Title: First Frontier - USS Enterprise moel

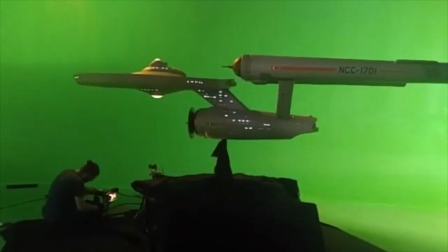0s
I cleared all moorings. Okay, so this is the Enterprise.
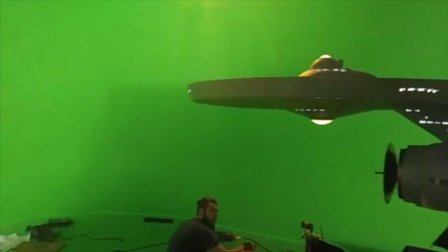6s
Now for scale, I'll have John stand next to it. Look how big this ship is.
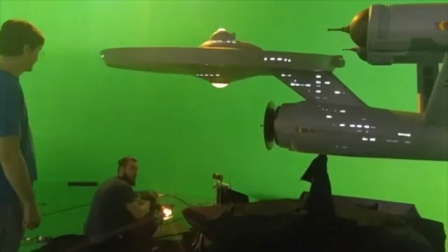12s
I mean, and John's a big fella. So here we go.
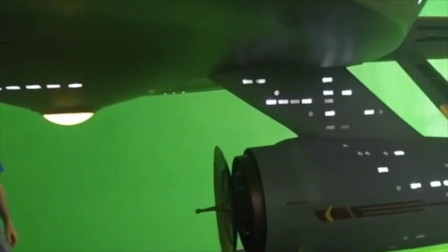18s
We're inside here. Let me see, what did we do a little different?
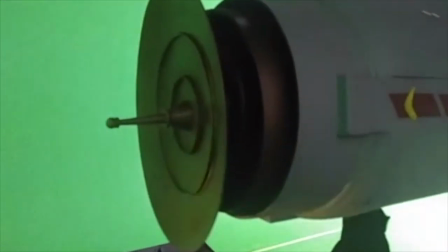24s
I was telling people earlier that the the navigational deflector is slightly oversized from the pilot version.
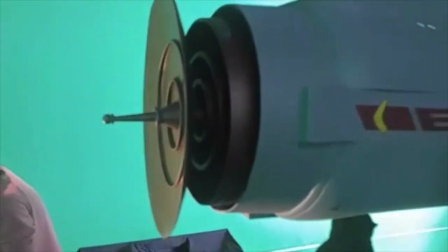32s
And the reason for that is, this is 5 years before Pike. What I called it was reverse or backwards imagining.
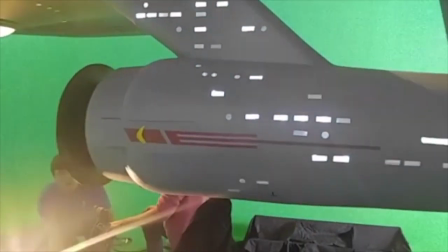40s
We had to imagine what it would be like for April when he took the ship out.
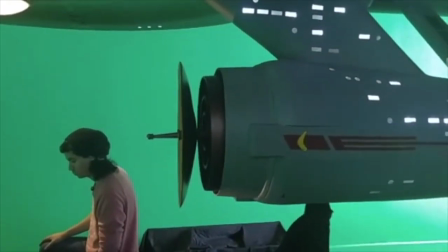47s
And the deflector dish did shrink from Pike to Kirk, so therefore we thought, well, if we go back a little bit larger, technology gets smaller as we go,
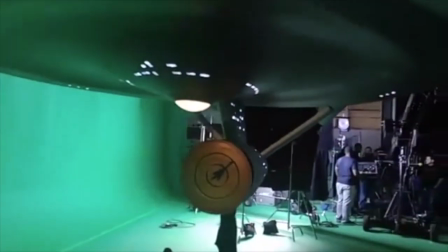55s
maybe it would be slightly larger even still. So from the front, it's not ugly.
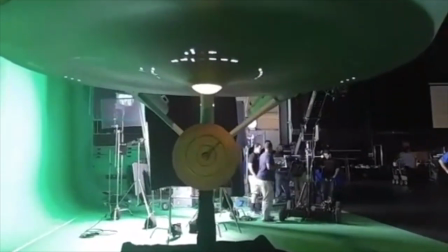63s
It's definitely not small like the one that we are used to seeing,
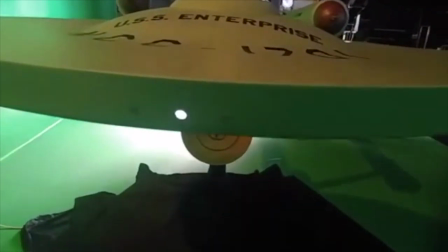67s
but it is one of the things that we did to be a little different.
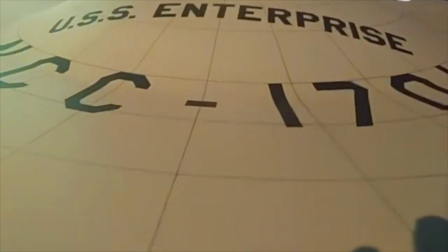72s
So I'll show you guys here on top.
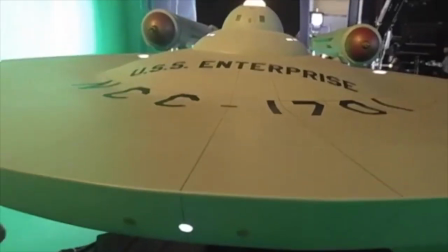78s
This is the lettering of the ship and the oversized bridge, of course.
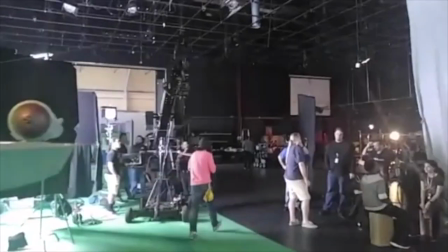84s
So, if you guys want to know, we have a shuttlecraft approach, and I'll show you how it goes.
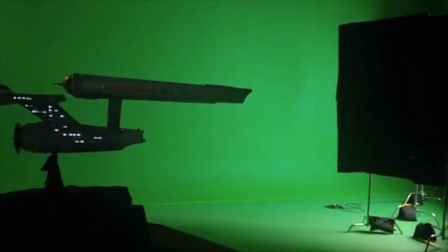88s
Okay, so it's going to be a motion picture recreation slightly from an angle this over here.
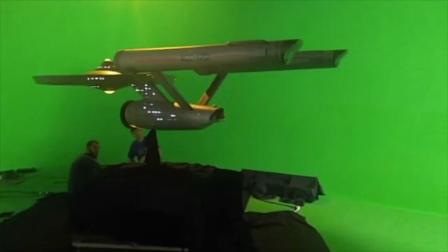94s
Captain April will approach the ship this way. He will come, he'll fly in.
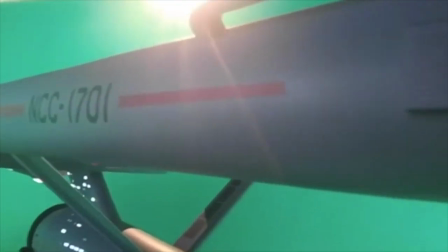100s
We're going to do a very close pass to the nacelle because I wanted to see scale.
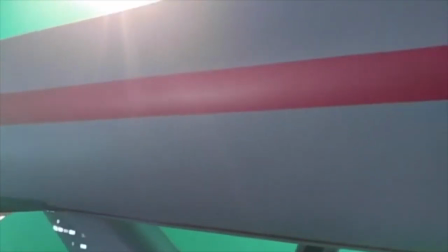105s
I wanted to see things larger than ever.
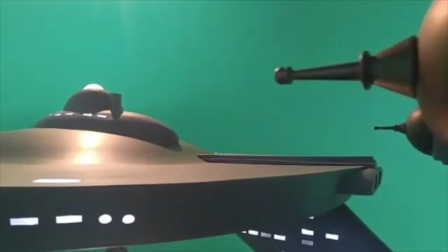109s
And then we're going to pass our nacelle, and then the shuttle pilot's going to swing down.
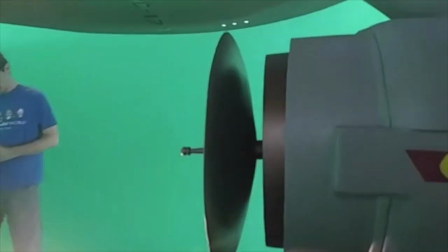116s
You're going to see some beautiful stuff down here, and maybe a view up where we pan to Robert April.
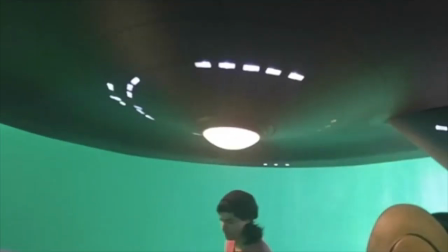122s
He's looking, and then you'll see his view here.
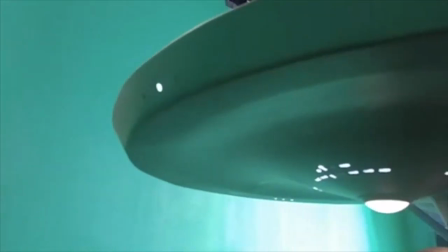125s
Comes around, and like the motion picture, we've already revealed the ship at the beginning of the movie, so I didn't really need a huge reveal.
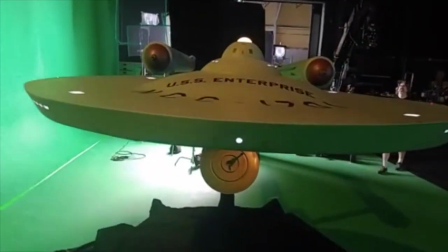133s
But right here, we were going to take the shuttle right up over and then follow the contour of the primary hull.
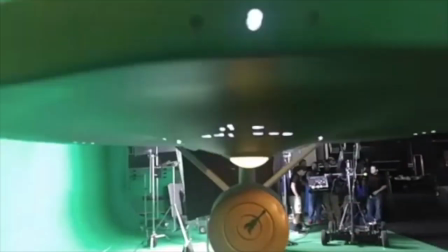141s
Now I can't go too far there, but I will go across over here. Let me sneak through here if I can.
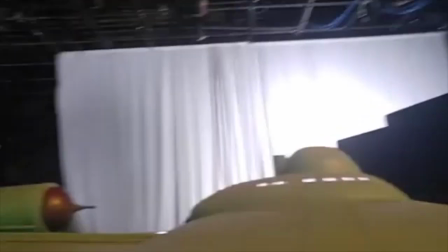149s
It will go across here, follow through.
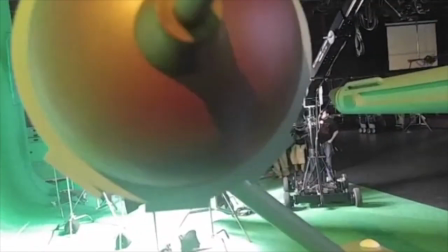153s
The shuttle will come across, go in between the nacelles,
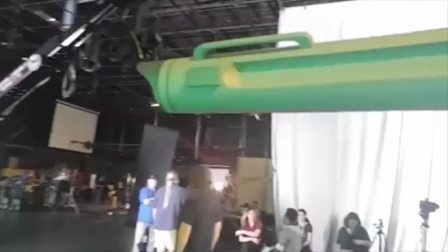160s
around to the back, and then we've got, let me see if I can do this.
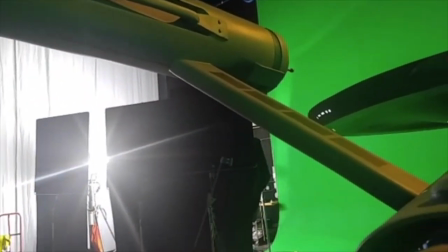165s
They're going to be mad at me if I do this. This is our shuttle bay. Okay.
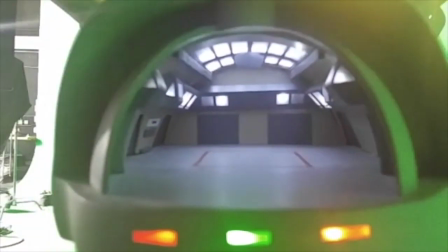171s
The shuttle bay is pretty accurate to series.
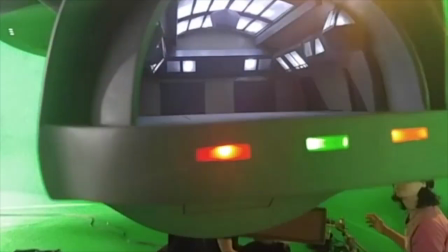176s
We have a scene where the shuttle flies into it, so we went ahead and went all out on the shuttle bay.
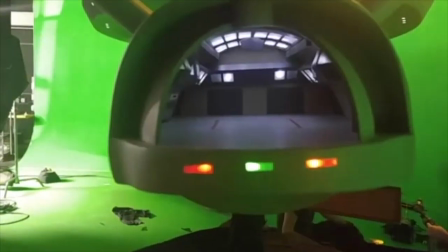181s
It looks fabulous to me. I think it's gorgeous. We lit it with LEDs, and there is a little flicker here with my camera that won't be there.
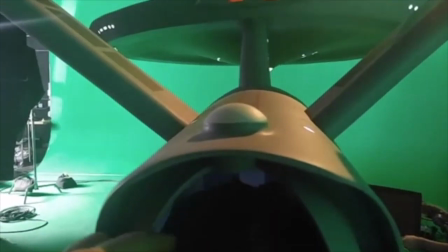190s
We'll get down to the back light blocker so that they don't have to worry about that.
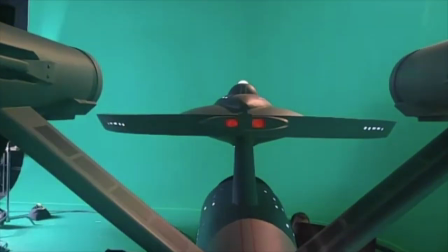197s
I get in trouble a lot for playing with the ship when I'm not supposed to, but hey, it's better to ask forgiveness than permission.
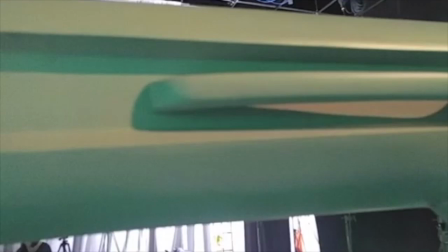205s
This is the inside of the, and it's accurate to pilot.
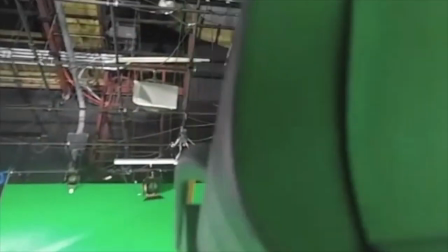213s
Even the end caps, which do not have the bubbles,
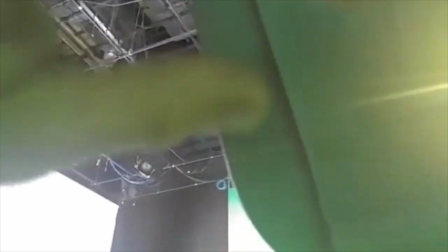219s
I guess is what it is, or the balls, or the little grid. Rather, it has these square pieces.
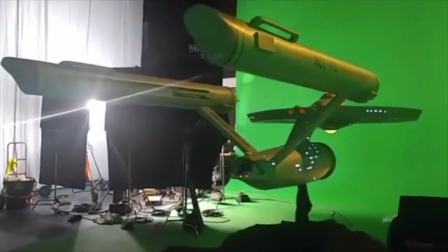229s
From the back, the ship is gorgeous. We've gotten some shots today.
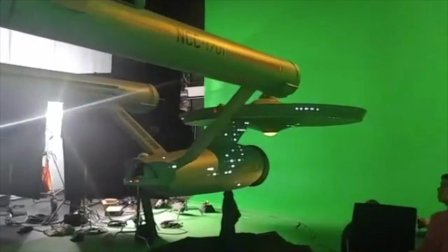233s
If you guys remember Star Trek the Motion Picture,
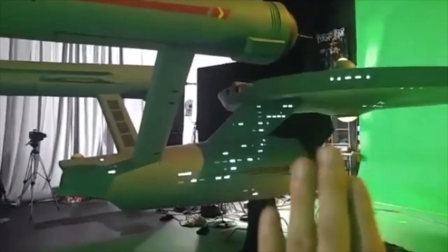238s
the Klingon ship comes into frame, and the top of the Katanga class comes up and then spins, and then it's the back of the ship.
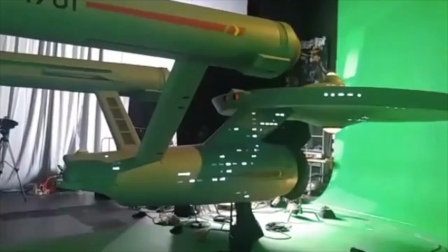247s
We got that shot today with the Enterprise, just for fun.